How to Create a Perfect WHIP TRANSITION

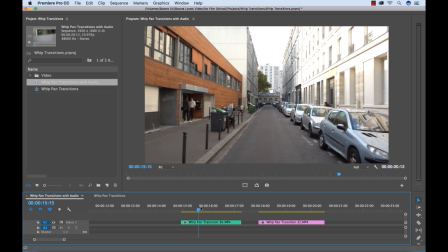[4:09]
I transition into this shot of the street, and then I do a quick snap up.
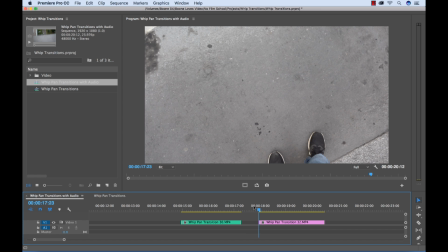[4:14]
And that's the raw there. Now for my next shot, I want to come from the ground and snap up to my shot, which I do.
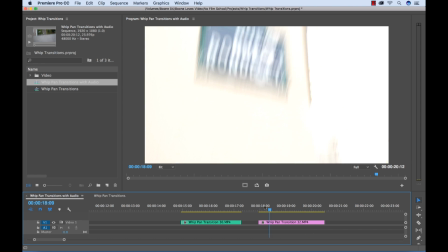[4:22]
Now to edit these together, let's go first to this shot.
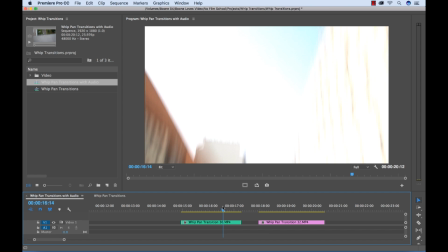[4:28]
Now you see these 2 are going to work well together because I snap up and it's just completely blown out.
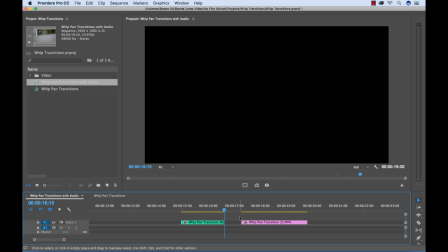[4:34]
So I'm going to edit my spot to right there from the transition out.
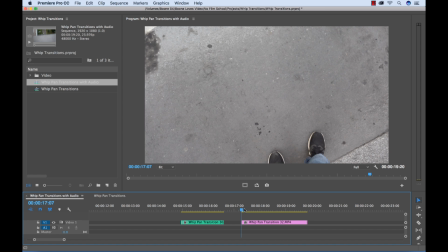[4:38]
And now for the transition in, I can go to a really bright spot right here.
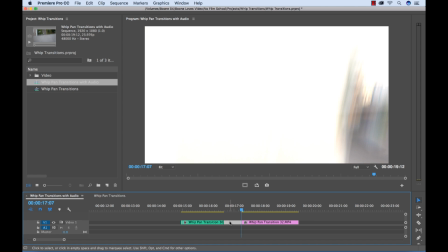[4:45]
And now that should look pretty seamless. Let's have a look. Oh yeah, completely seamless. So if you can match the relative, that works really well actually.
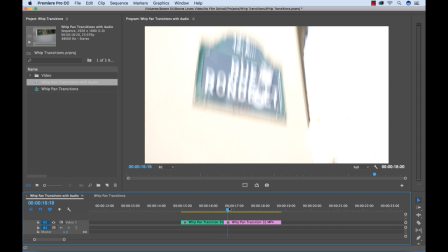[4:58]
Now, if you can do the same thing with dark areas, really makes these transitions seamless.
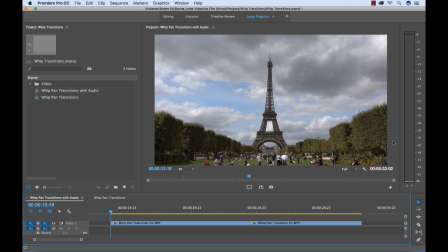[5:04]
So for the last tip is shoot multiple takes and get adequate coverage. So if, let's say you're out shooting and you didn't plan ahead and you don't know what position or what direction and you want to do your whip transitions,
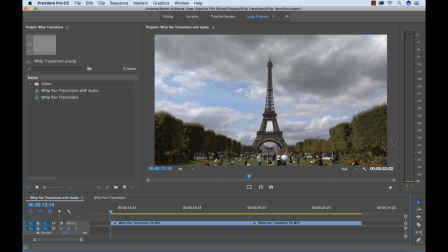[5:17]
you can shoot multiple takes. So here, for instance, I shot the Eiffel Tower and I wanted to transition out of this Eiffel Tower shot. So I did a shot from starting right, going left, and then I had another shot here whipping out to the right,
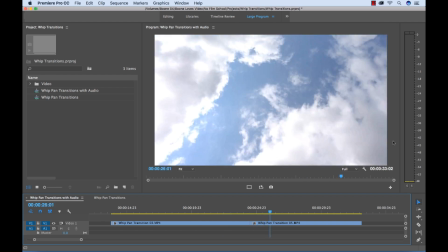[5:33]
and then I shot two where I did a whip tilt, and then I did a whip tilt down.
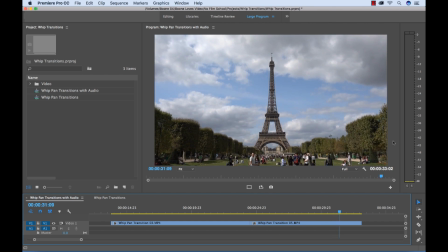[5:38]
So now when I bring this into my edit room, I have plenty of takes to pull from. The only, ironically, I didn't use these because if you look, my shutter speed was just too high, and when I tried to use these,
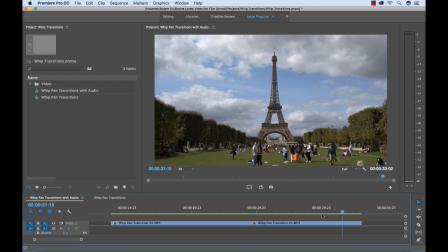[5:52]
it just didn't look as nice as those really soft and really heavy motion blur effects. So use all these tips and you should have some very nice, seamless whip transitions.